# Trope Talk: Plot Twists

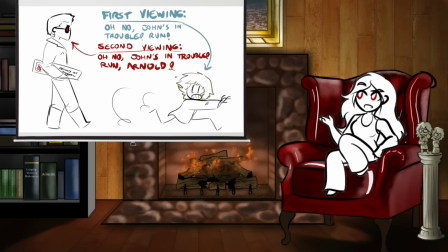Watching it thinking the Terminator's trying to kill John puts us in his head as he tries to get away, but knowing the Terminator's trying to protect him puts us in the Terminator's head as he tries to catch up to him before the T-1000 does. It's exactly as tense, because even though we know the Arnoldnator isn't the threat, we're aware of stakes that John doesn't know about yet.
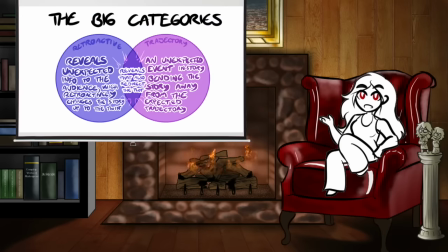Anyway, a lot of plot twists are both retroactive and trajectory twists.
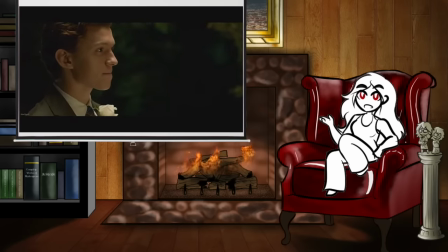There's a big twist in Spider-Man Homecoming, where as Peter's getting ready for prom, he learns that the Vulture is actually his girlfriend Liz's dad.
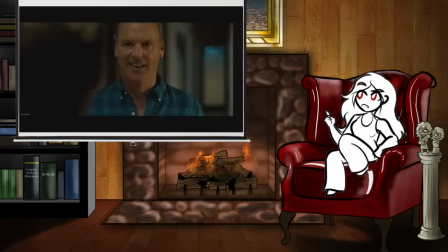This is a retroactive twist, as it reframes every scene where the Vulture discusses his family and the bits where we see Liz and her mom,
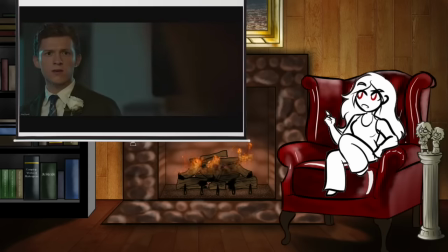but it's also a trajectory twist as it leads to the Vulture finding out Peter's secret and kicks Peter back into action as Spider-Man.
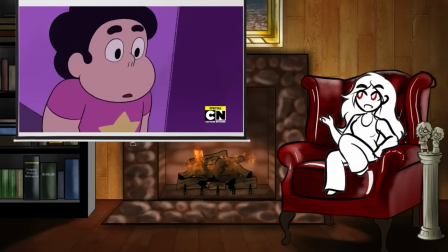Steven Universe has a similar character reveal twist, where midway through the fifth season, Steven learns that his mother,
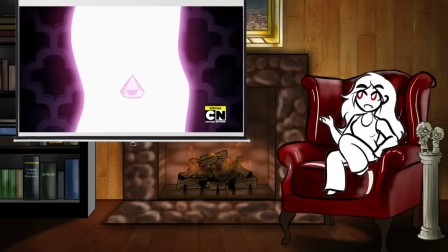the heroic rebel Rose Quartz, was actually the tyrannical pink diamond she was supposedly rebelling against.
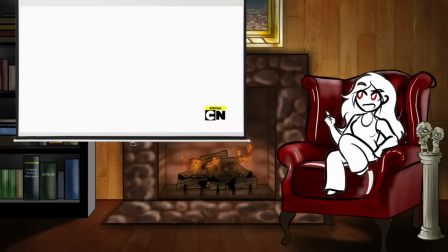This reframes five whole seasons of stories about Rose Quartz, pink diamond, and the rebellion as a whole, and also reframes our image of Pearl, who knew the whole time but was physically compelled to keep it a secret.
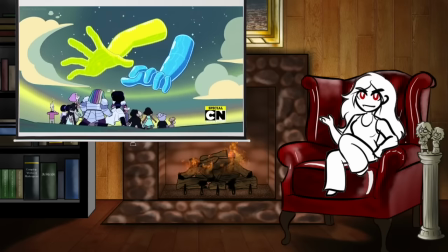But it also radically shifts the focus of the plot, as now Steven is determined to stop the conflict with the other diamonds, fix the damage from the gem war, and do what his mother couldn't in either of her identities.
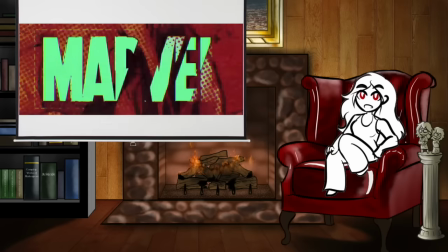I want to real quick put a spotlight on Into the Spider-Verse, because it had a bunch of plot twists that were all very different and all handled very well.
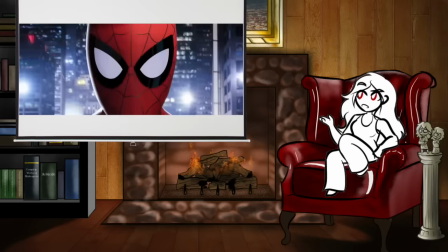In the trajectory twists category, the big one is the death of Peter Parker, which happens super early in the movie.
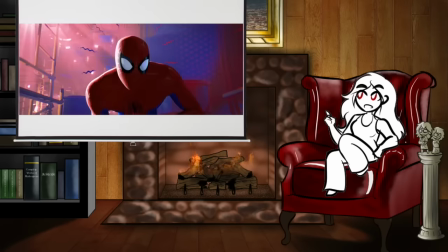They give us this perfect Spider-Man in his absolute prime, and right after he promises Miles to help and mentor him in his new abilities, he dies.
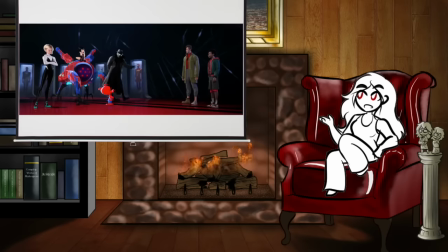Miles spends the rest of the movie struggling to find another mentor who can help him get a handle on his powers and trying not to crumble under a mountain of expectations,
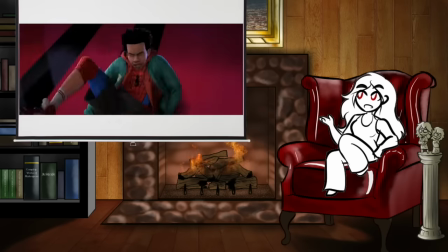things he wouldn't have had a problem with if Peter had survived to train him. Most of the other twists are character reveals,
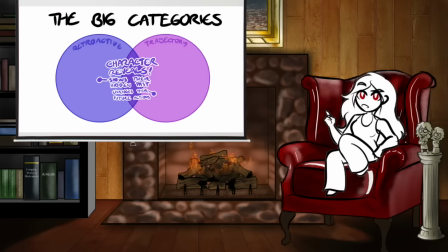which you could consider to be a sub-category of the overlap between retroactive and trajectory twists because they give you new information about a character that makes you see them retroactively in a new light,
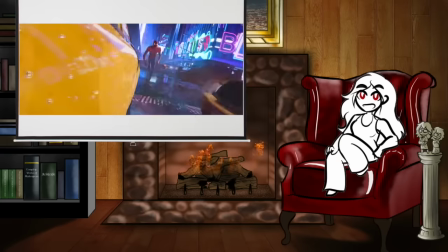but also usually changes how they behave going forward. And it's really fun because the movie explicitly anticipates that its audience knows who Spider-Man is, how he works, and what his bad guys are.
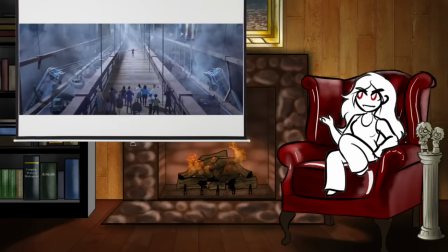We know about Green Goblin, Doc Ock, Kingpin, Tombstone, Scorpion, whatever, and we see Ultimate Green Goblin very early on.
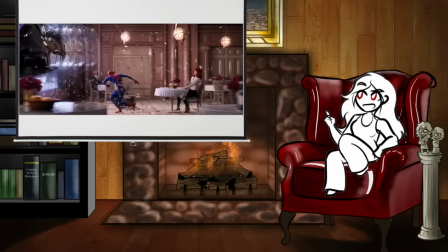Plus, during Peter Parker's intro monologue, we get a flashback glimpse of Doc Ock throwing a car at him.
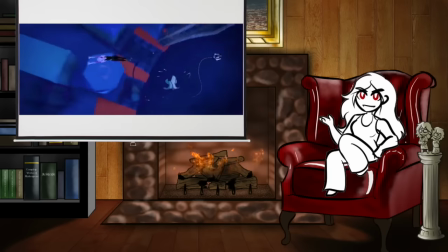So because the movie expects the audience to know who Spider-Man's villains are, we're anticipating, for Doc Ock,
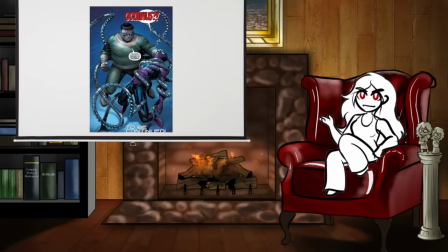a portly scientist dude with a bunch of robot arms and some scary shiny goggles, because that is what Doc Ock always looks like.
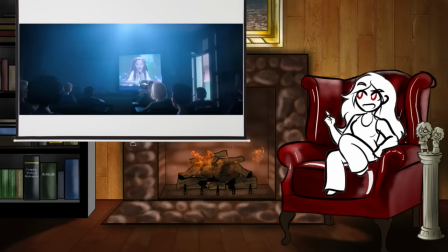And instead, it turns out that this quirky hipster scientist lady we already saw in a school presentation is the Earth 1610 Doc Ock,
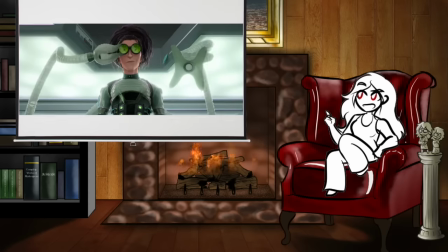and as a bonus, she's packing more supervillain panache than the rest of the crew put together. Bonus points, the reveal is immediately preceded by Peter B. Parker,
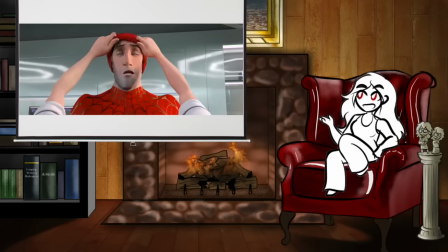thinking he needs to re-examine his personal biases when he learns the head scientist is actually a lady instead of a portly dude hunched over a computer with some scary shiny goggles.
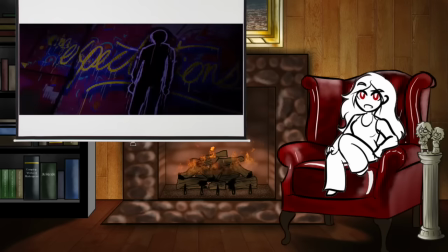Cheeky. We also get the much less fun Prowler reveal later on, which wasn't a surprise to anyone who was familiar with the Ultimate Spider-Man comics, but I didn't know it going into the movie, and even if it doesn't surprise you, it still impacts because Miles is so affected by it. Miles has been looking for a mentor figure all movie.
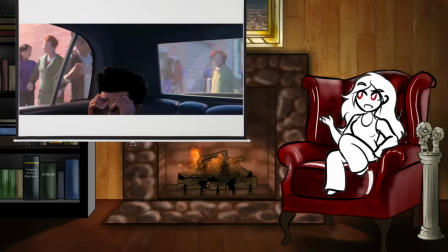Even before he gets his powers, his intro shows us that he and his dad are already drifting apart due to the high expectations he puts on Miles.
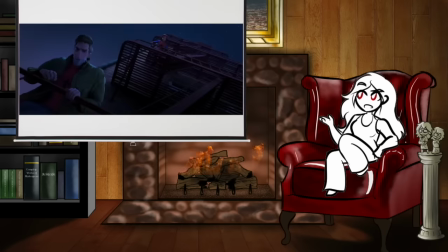Then after Perfect Peter dies, he tries our Peter, but Peter B isn't exactly mentor material.
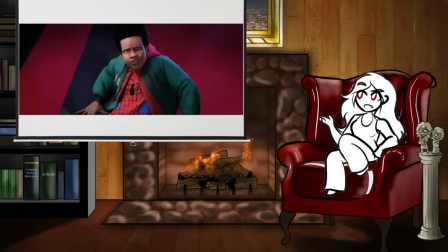None of the other spider people are interested in actually helping him because they're on a bit of a schedule and don't have time, and after a string of crushing disappointments, Miles goes to find the one person who always supported his actual interests.
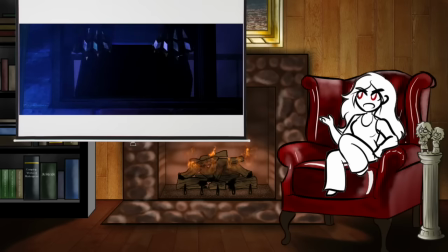His Uncle Aaron. Artsy, independent, rebellious, suave, and fun. And then it turns out Uncle Aaron is the supervillain Prowler who's been hunting him since Perfect Peter died.
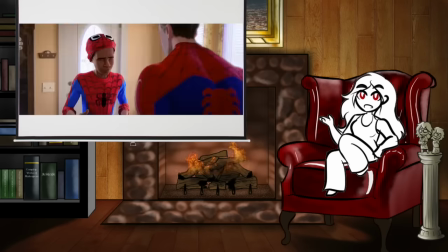Obviously, Aaron didn't know he's been trying to kill his nephew, but all Miles cared about is that the only person he felt he could trust has actually been trying to murder him the whole time.
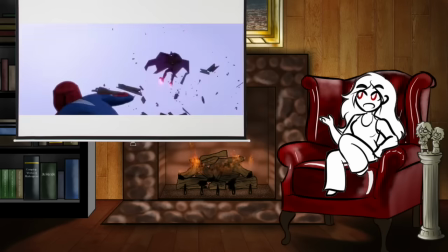Even though we know what's coming, I'd say especially if we know what's coming, the writer preserves the tension and the impact is extremely effective.
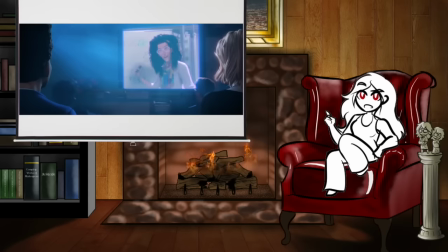These are all twists that are fun on the first viewing and better on the second viewing. If you know the scientist lady is Doc Ock, you notice her octagonal glasses or the spare tentacle parts on her desk.
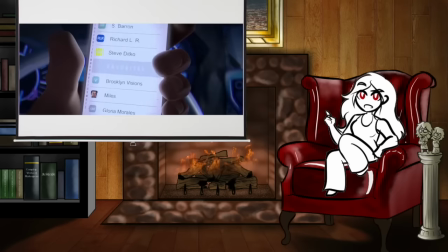If you know Aaron is the Prowler, you understand Miles' dad's disappointment in him and why he doesn't want Miles hanging around him too much.
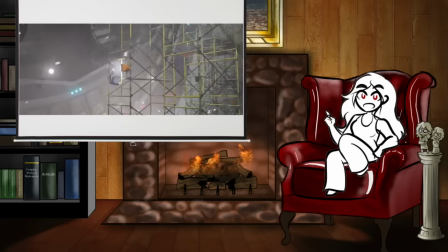If you know Peter's gonna die, watching him swing around quipping without a care in the world hurts a lot more. But these are good twists.
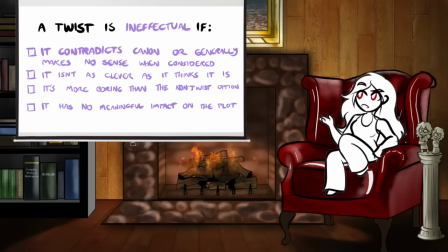Effective, well-written, good. Let's talk about what makes a bad twist. Broadly, a plot twist is bad, or at least ineffectual, if it ticks one of these boxes. The twist contradicts canon or makes no sense, the twist isn't as clever as it thinks it is, the twist is less interesting than the untwisty natural progression of the plot, or the twist has no meaningful impact.
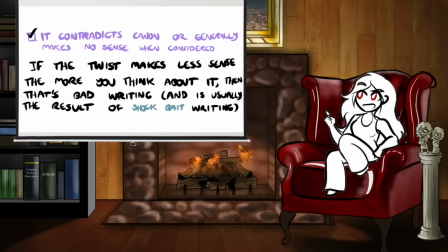Let's break these down one by one. The twist contradicts canon or makes no sense.